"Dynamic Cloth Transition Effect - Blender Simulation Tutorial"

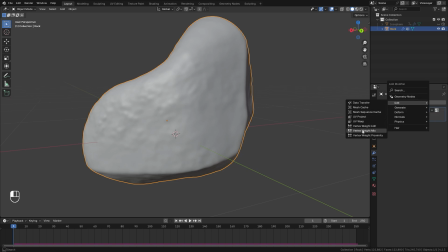248s
And to do that, we're going to select add modifier, edit, and then add in a vertex weight mix modifier just like that. For the group A, we're going to select DP underscore weight, which is the dynamic paint. And then for the group B, we're going to do this one right here, the one that we just created.
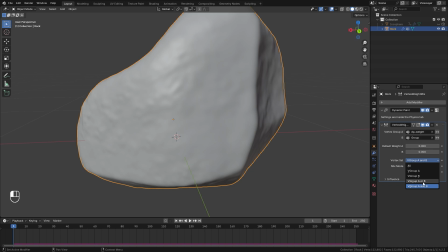266s
Instead of using group A and B, we're going to switch it to group A or B. And then for the mix mode, we're going to add both of these groups together.
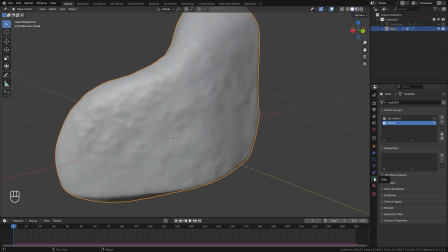275s
So now what happens is if we come back over to the object data panel, we'll select this one to see what it looks like.
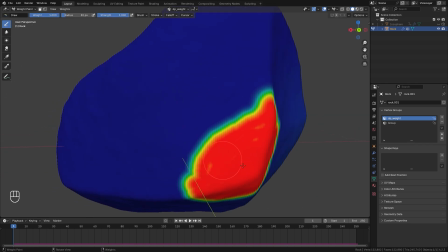281s
We'll go into weight paint mode, we can see it's added the group right here to the DP underscore weight group.
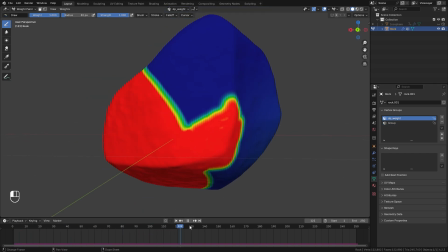288s
And now if we play the animation, we can see this effect. And that's what we want. We want this to be right here until the weight encapsulates the entire object.
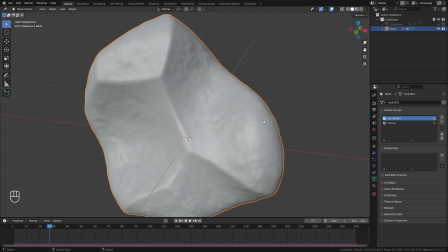298s
There we go. So now with that set up, we are ready to work on the cloth simulation. Let's jump over to the physics panel and then select cloth.
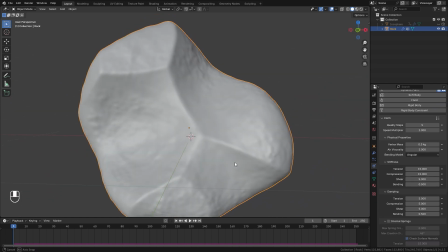306s
Make sure you restart the timeline to bring back our object. And the first thing that we'll do is set the vertex mass down here much lower. We'll go with a value of 0.08 just to make sure that the vertex weighs a lot less and it'll be able to flow a bit more.
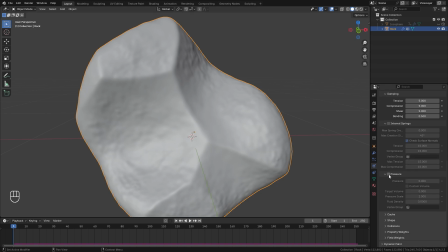321s
Next, we're going to come down here and you might think that we want to enable pressure for this to work. And that's actually not what we're going to be using.
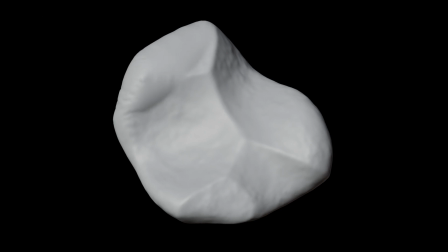327s
I've noticed with pressure that it just doesn't look as good. It kind of creates a balloon effect, which if that's what you want, great.
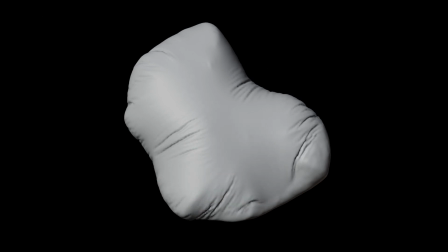334s
But But for this simulation in particular, I want the cloth to be flowing a lot more.
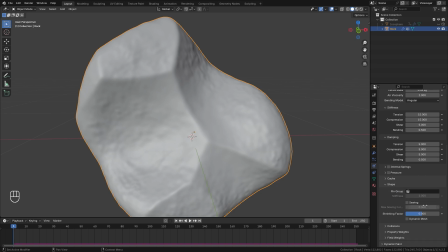338s
So instead of using pressure, we're going to open up the shape tab and use the shrinking factor and the pin group right here.
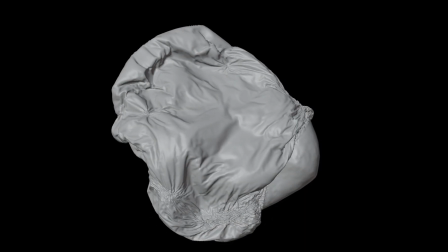346s
Now to give some context of how we're creating this effect is we're actually going to be simulating this backwards and then reversing the frames after the render is done.
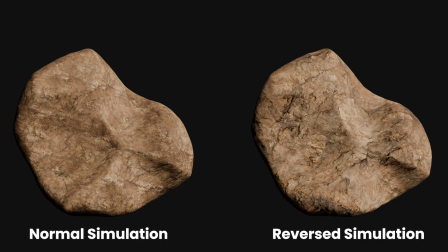355s
The reason we're doing this is because I found it looks a lot better than having the simulation play normally.
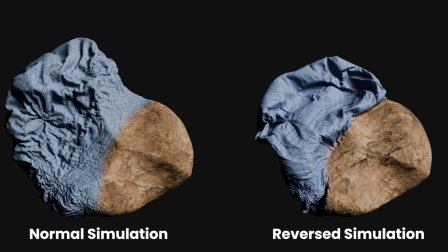360s
The cloth will move and flow around much better.
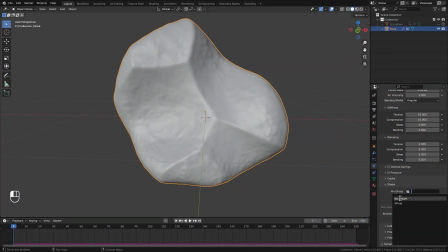363s
so to do that we're going to select the pin group and then select dp underscore weight so what this is going to do again if we go
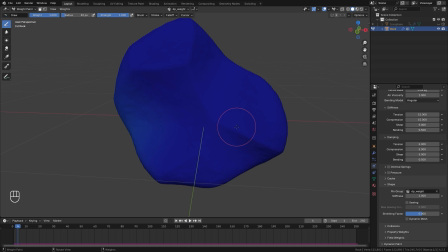371s
into weight paint so you can see right at the beginning everything is blue so that means the entire thing will be flowing and as the simulation plays it's going to start to turn back into a rock with this pin group and then at the end frame 220 it'll be solid
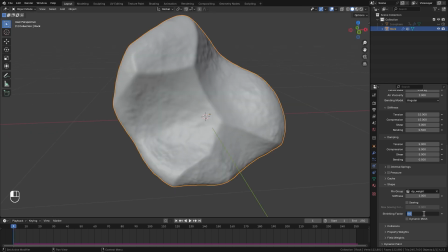385s
and the other thing that we're going to change is the shrinking factor negative values will expand the cloth outwards and positive values will shrink it down. Since I want this to flow a lot more and be bigger, we're going to go with a negative value of negative 0.3.
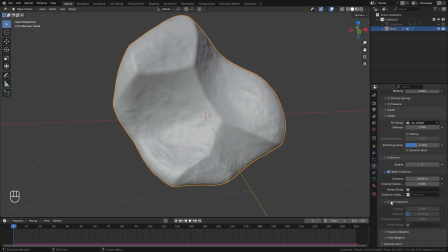400s
Finally, we're going to open up the collisions tab, set the self collision on and then set the distance of the self collision much lower. Let's go with a value of 0.002. We're going to open up the field weights as well, set gravity to zero, and then add in a then add in a turbulence force field.
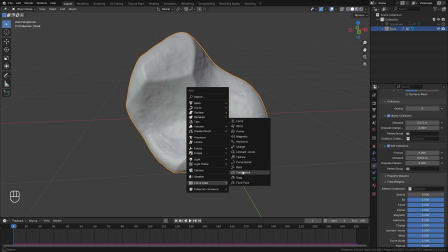418s
So we're going to press shift a go over to force field and then add in a turbulence force field.
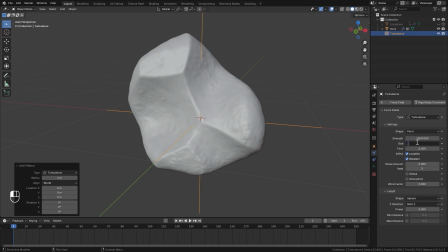423s
We'll set the strength of this up to 1500, the size to 0.2, and then the flow will go with a value of 0.5 as well.
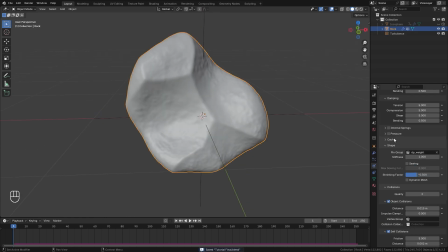431s
With that done, we are ready to bake this in. So make sure you save your project, open up the cache. We don't really need 250 frames. So let's go with a value of 230. And then we'll click on bake.
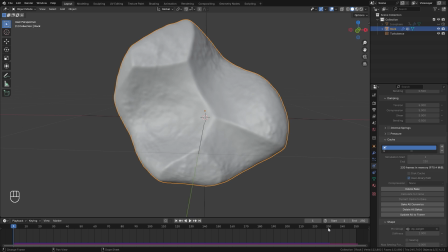443s
All right, the simulation has finished. Let's jump over to frame 230 and then play it backwards.
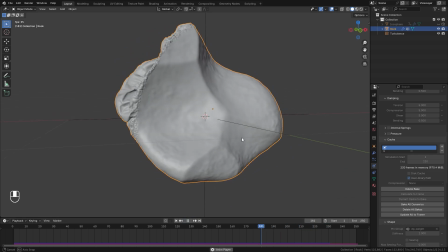448s
And we can see what the final result will look like.
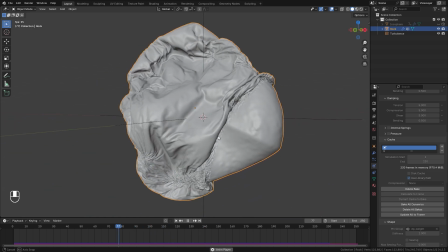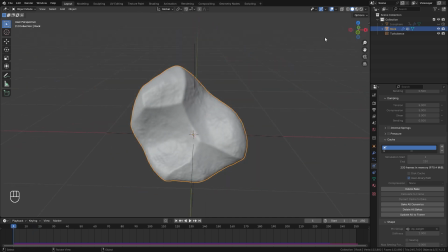457s
The next step in this tutorial is to set up the textures and the transition in the material.
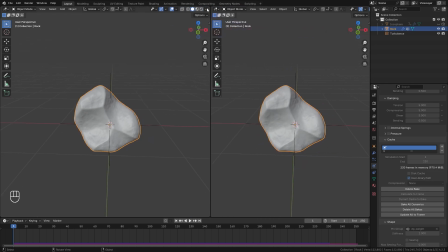461s
To do this, we're going to split this view by clicking and dragging out in the top left corner and switching it over to the shader editor.
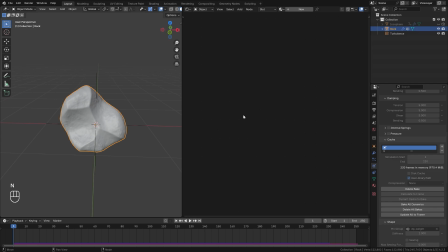468s
Or you could go over to the shading workspace. With the canvas selected, we're going to create a new material.
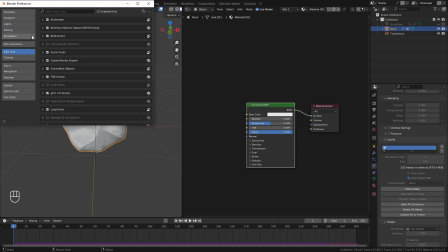473s
From here, make sure you go over to your user preferences and then enable the node wrangler addon. Underneath the addons, you can type in the word node wrangler, and you should see it right there.